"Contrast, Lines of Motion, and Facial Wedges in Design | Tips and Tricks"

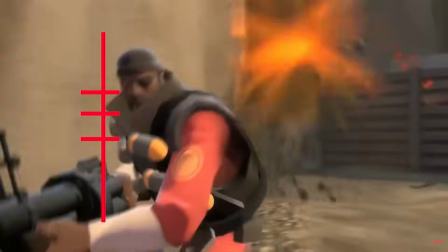It's basically a contrast in angle, and it's essentially the breaking of a pattern of a flat line.
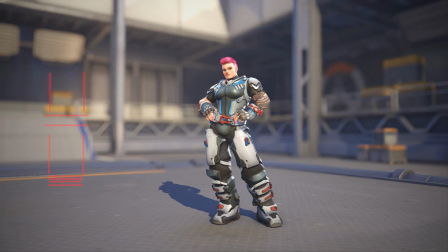If we look at Zarya, her torso and legs have quite a few vertical lines, but her weightlifting belt is basically one large flat line that breaks that pattern.
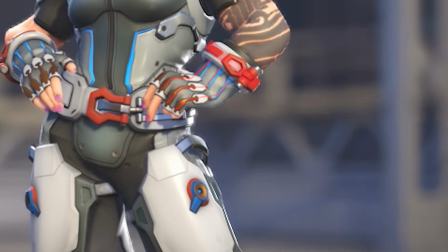Her gloves start off with this flat line that goes into a straight line that points you to her gun.
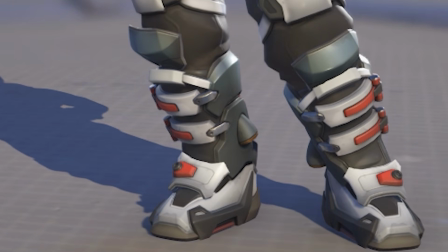The same goes for her boots. The contrast of the lines draw your attention to these aspects of her design, her weightlifting belt, her boots, and her gun.
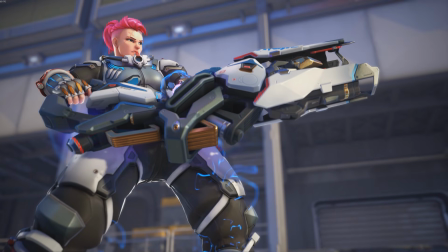As well as the boots have more detail in a smaller area compared to her chest, for instance.
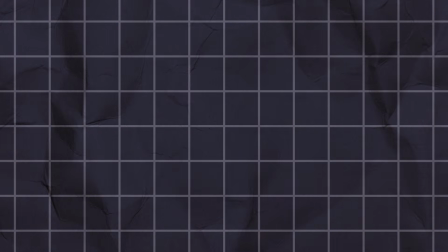So again, we can kind of emphasize those aspects of her with all that contrast. Another design from Overwatch that makes use of different aspects of contrast is Ramatra.
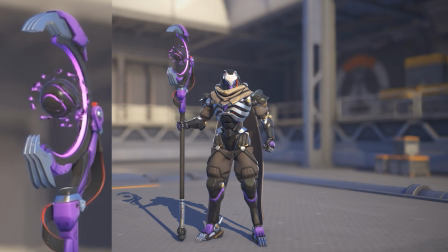His staff is emphasized because of its size and the brightness of its color. His chest is emphasized because of the complexity of the shapes in it and the brightness of the metal.
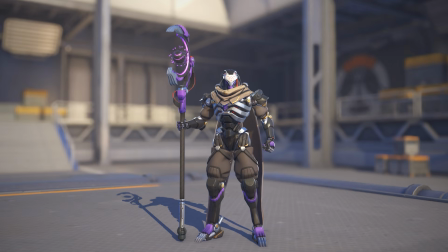Those areas need to be focused on because it doubles down on his playstyle. He's pretty closely associated with necromancy, summoning, and a shepherd.
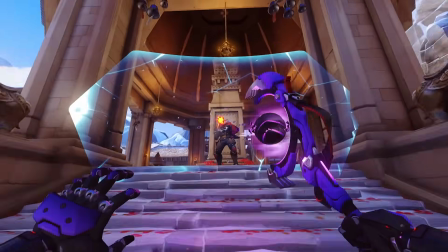Having his wizard staff / shepherd's crook and his ribcage based chest be the focuses makes sense to convey these ideas like I mentioned.
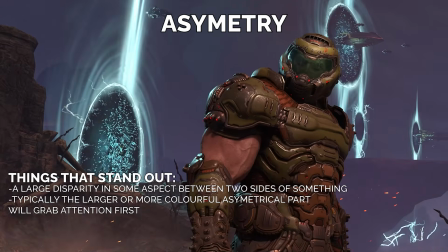Another thing that can draw attention is asymmetry. It's another way to make something stand out and break a pattern.
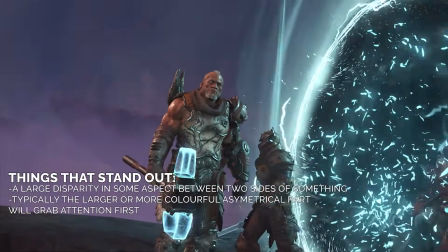Typically something that uses one of the other forms of contrast plus being asymmetrical will make it stand out quite heavily,
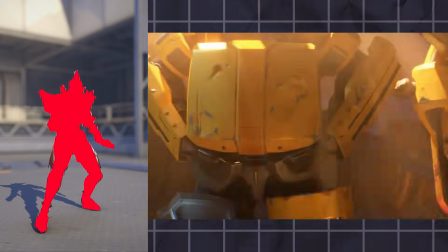such as Junker Queen's axe sitting angled on her back so that part of the axe head forms a large asymmetrical shape with her silhouette.
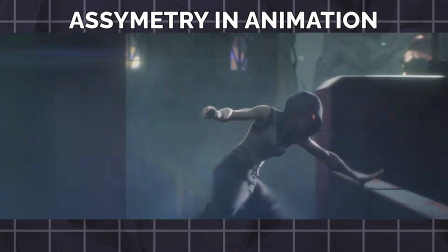In animation, which we'll start talking about now, asymmetry happens with normal body movements.
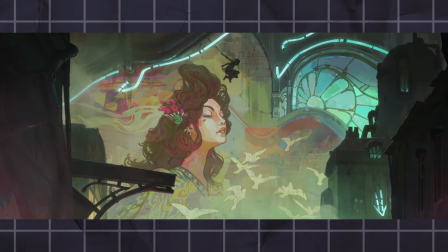Your hands don't move at the same speed all the time, your feet don't always land in sync from a jump.
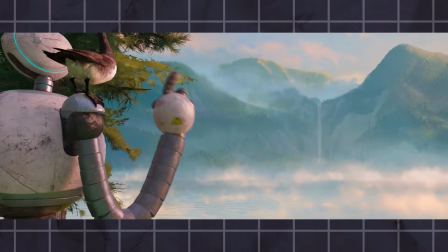Sometimes it does happen in real life, but this matter, known as twinning, is typically avoided in animation.
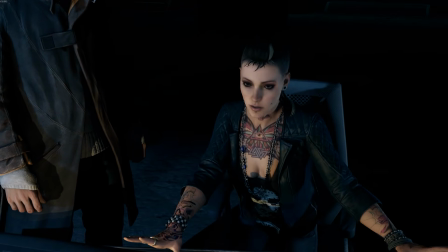Another thing is that most facial expressions aren't symmetrical. Sometimes one of your mouth corners is in a different spot than another, sometimes your eyes blink out of sync.
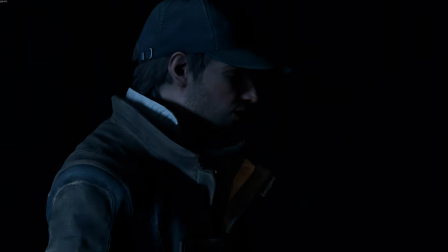Your eyebrows are usually not doing the same thing either.
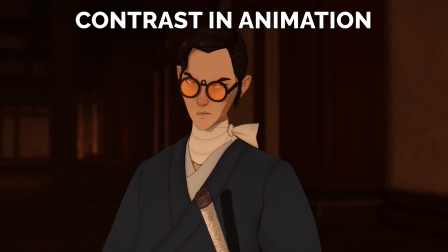Like with character design, animation and cinematography make use of contrast frequently, especially in terms of shot composition and lighting.
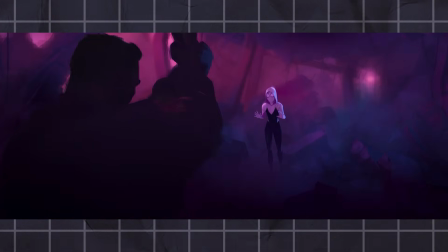Characters that have the brightest light on them will grab your attention first, as well as characters that are removed from a greater mass will also stand out.
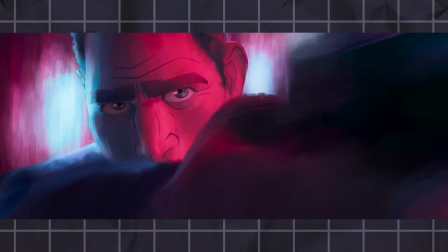But animation is not completely still, unlike concept art, so motion can also be another form of contrast.
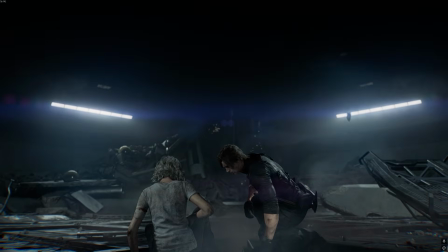Something moving faster and over greater distance compared to things around it will grab attention first.
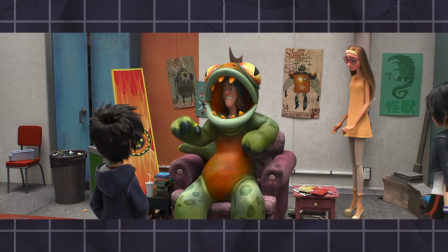Someone gesturing heavily with their hands when put beside someone listening but not moving will grab attention first.
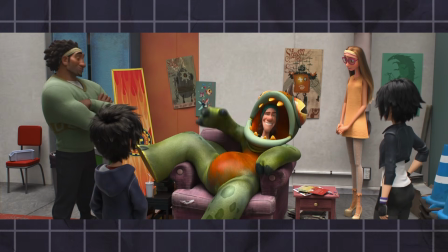But the opposite can also happen.
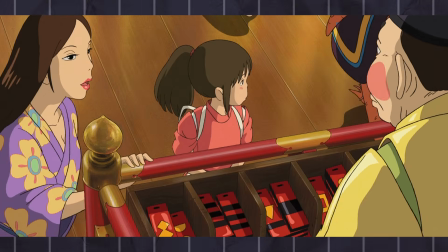If someone is surrounded by other fast-moving characters but is still themselves, they'll stand out because they've broken a pattern once again.
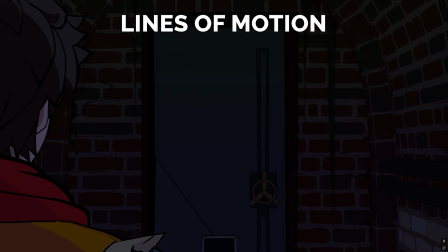Lines of motion are lines on a character that can direct you at something.
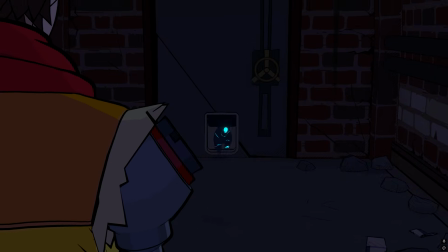Much like how an arrow can point you in a direction, a simple line can provide a path for a viewer's eye to follow.
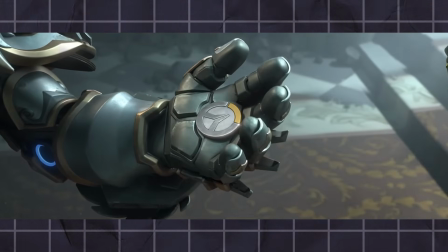But like I've mentioned with shape psychology, the type of line will leave a different impression depending on the shape.
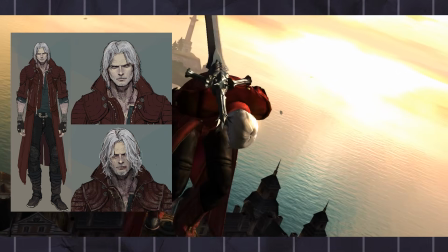In Devil May Cry 4 and 5, Dante has a jacket that has lines on it that point you to his shoulders.
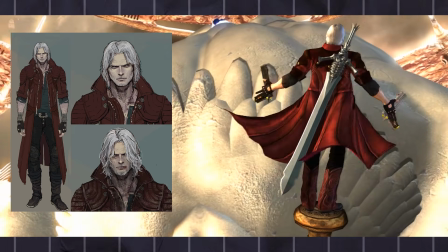He then has these very soft and circular-looking patterns on the top of the jacket to give him a less outwardly intimidating look compared to the more angular designs found on his brother's jacket.
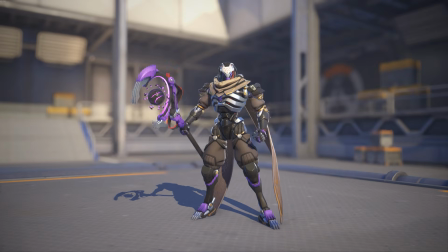Like I also mentioned earlier, Ramatra's ribs from Overwatch when combined with his scarf have these lines that flow and point to the center of his chest.
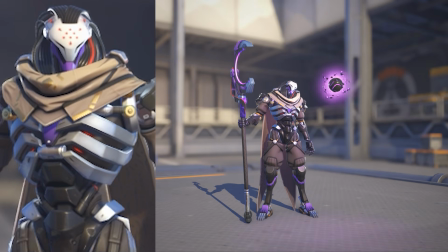They all end up leading to his sternum that's colored purple, which the color purple is a necessary emphasis on him,
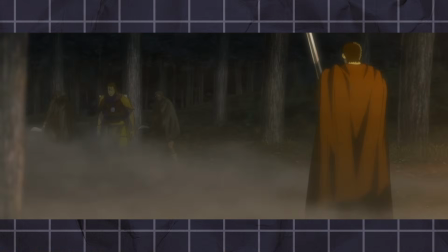because we do frequently associate purple with corruption and magic. Also, when it comes to noticeable lines of motion on a cast of characters, you should keep it varied.
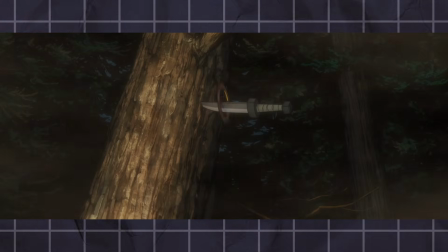If one character has an angled bandolier across their chest, you probably want to avoid putting a similar design on a different character.
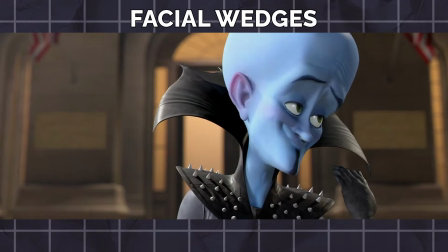They should be pretty distinct from each other. Like lines of motion, facial wedges are useful for posing and animation to help direct a viewer's attention.
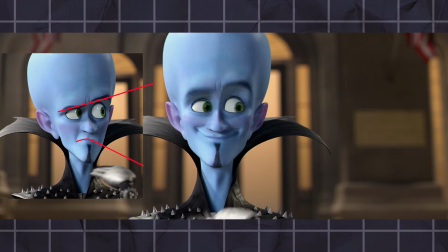By opening up one side of the face in the direction you want the audience to look, you end up putting this area to move or breathe in, which preemptively readies an audience to look in
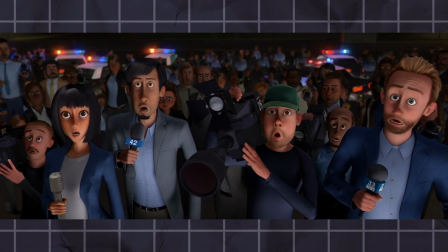a direction, or we kind of understand that attention should be going to that side of a screen. This is done by adjusting the eyebrows,
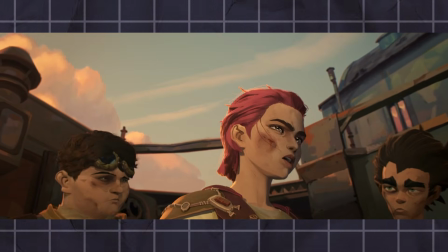eyelids, and mouth corners to open up in one direction. You can even rotate the jaw sideways a bit if you want to push it even further.
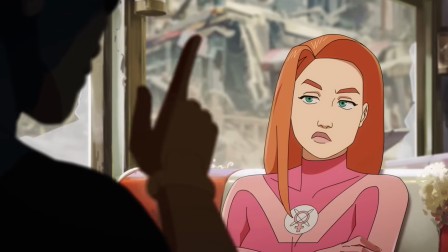It doesn't need to be done in each shot or pose as other artists may pick up on it, but it is very useful to know when it comes to directing attention to one part of
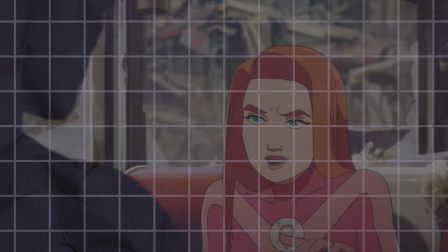a screen, especially if it's in a very quick shot. Thank you for watching. I hope you learned something and I hope you enjoyed this video.